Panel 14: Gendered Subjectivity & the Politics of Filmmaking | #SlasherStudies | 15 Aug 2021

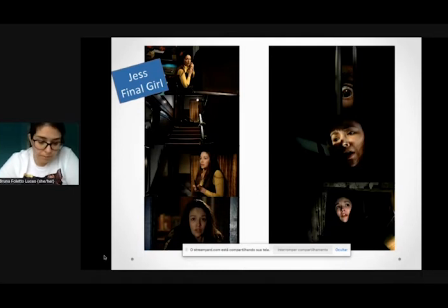She uses it to her advantage as she fights and kills Peter, her boyfriend, whom she thought was the killer. Jass wins the battle, however, she does not win the war, as the film makes it clear that the killer was not actually Peter, and he's actually still alive in the house.
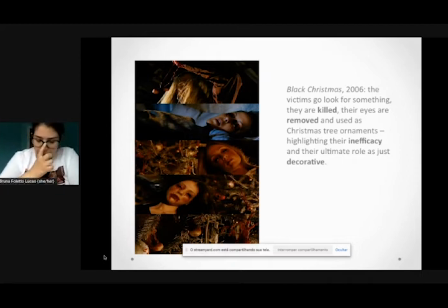In the 2006 Black Christmas, the eyes play a much more important position in the film. Much like the original, the gaze is held by the killer throughout the film, and those who are trying to gain, die.
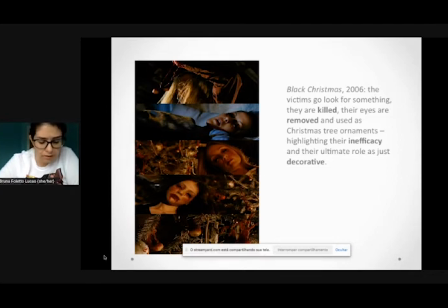This is supported by the fact that the killers, Billy and Agnes, remove their victims' eyes, punishing them even further for attempting to look. The pattern of death is as follows. The victims go look for something, they are killed, and their eyes are removed and used as Christmas tree ornaments,
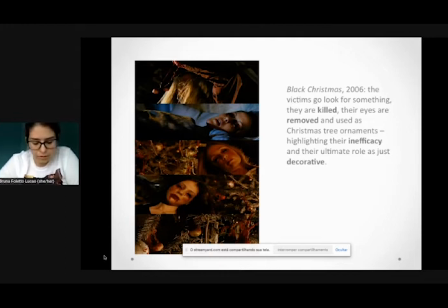highlighting their inefficacy and ultimate role as just decorative.
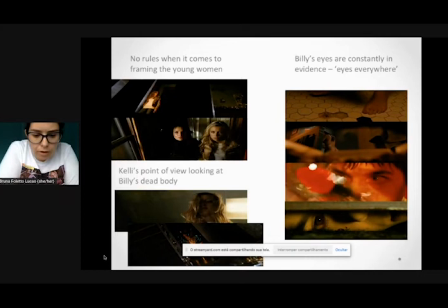from the outset the girls are shown as powerless objects they're watched through windows and filmed in sex tapes further they're usually shot from behind and the film abuses of camera angles there are no rules here,
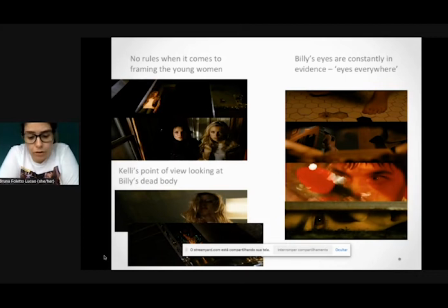the characters are filmed from high and low angles from wide shots to extreme close-ups there is a shower scene in which the character Lauren is gazed upon during an intimate moment, she's drunk unaware and naked
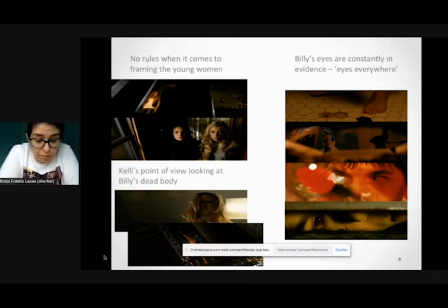The objective camera proves to be a subjective camera, as the low angle is actually Billy's errata gaze. In point of fact, all of the angles are point of view shots. Billy has full access to the house, and he has made holes in various places which allow him to look at the women from any angle.
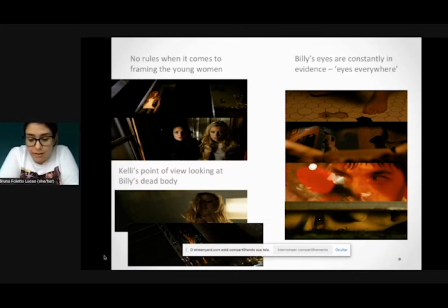While the young women's looks are constantly highlighted as ineffective, inactive, Billy's eyes are constantly in evidence. Not only are the flashbacks told through his point of view, the motives of I everywhere is present in the house. When his eyes are not physically present, posters on the Ys depict open ones.
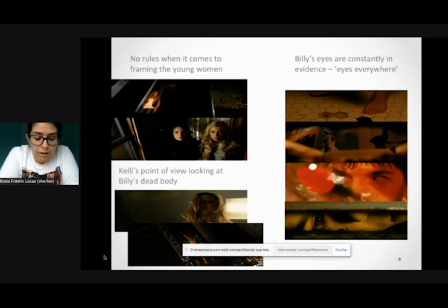Nonetheless, much like the previous film, the ending presents a jewel to hold a gaze. As Kelly fights and kills Billy, she's able to retain the look, and not just momentarily as Jess, but she's able to claim the look as her own.
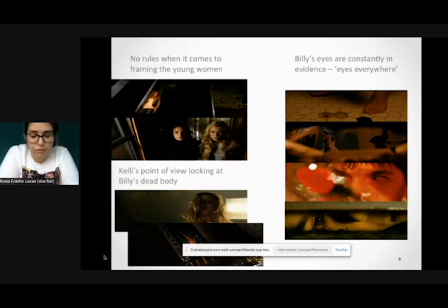Indeed, the last shot of the film, which I don't know if you can see it, it's here. The last shot of the film shows her point of view, which shows Billie's dead body.
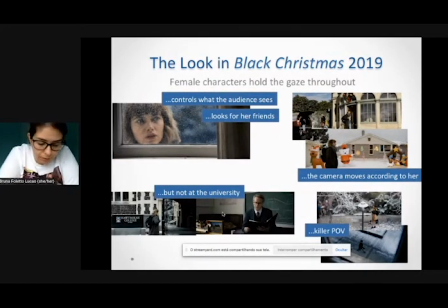And then we go to the look in Black Christmas 2019, which still foregrounds the look, but the dynamic's a little bit different. While the previous films, the killers retained the ability to look and
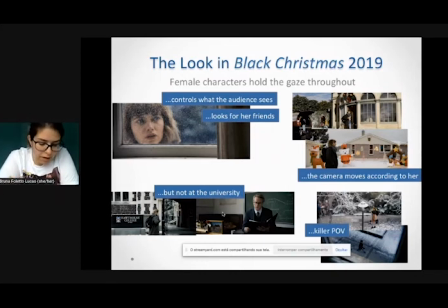the female characters were punished or killed for attempting to seize it, here the female characters, most precisely Riley, hold the gaze throughout the film. When we are introduced to Riley, she's looking at herself in the mirror, she's controlling what the audience sees and how they see it.
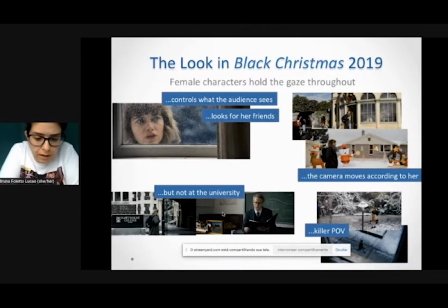She's the one who's looking for her missing friends, and the camera moves according to her movements. Thus, she's literally moving the film forward. However, her power is momentarily interrupted when she enters the university, as the camera stops and moves again with Professor Galson.
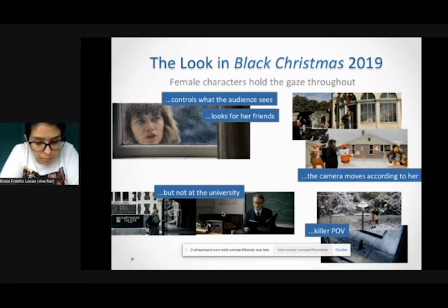Within the academic sphere, most precisely the classroom, Professor Galson is powerful. He's shown in front of a number of students who are powerless and at his mercy. The camera follows him as he moves back and forth, delivering a speech focusing on protecting his own rights to teach anything he wants.
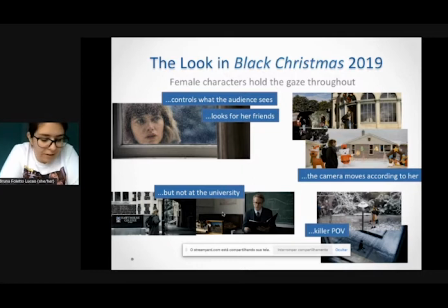Once outside the university, the camera is back at Riley's side. There are a couple of instances where Riley, Chris, and Marty are the object of the killer POV, as the camera peeks from inside of the university, alluding to the real villain of the film.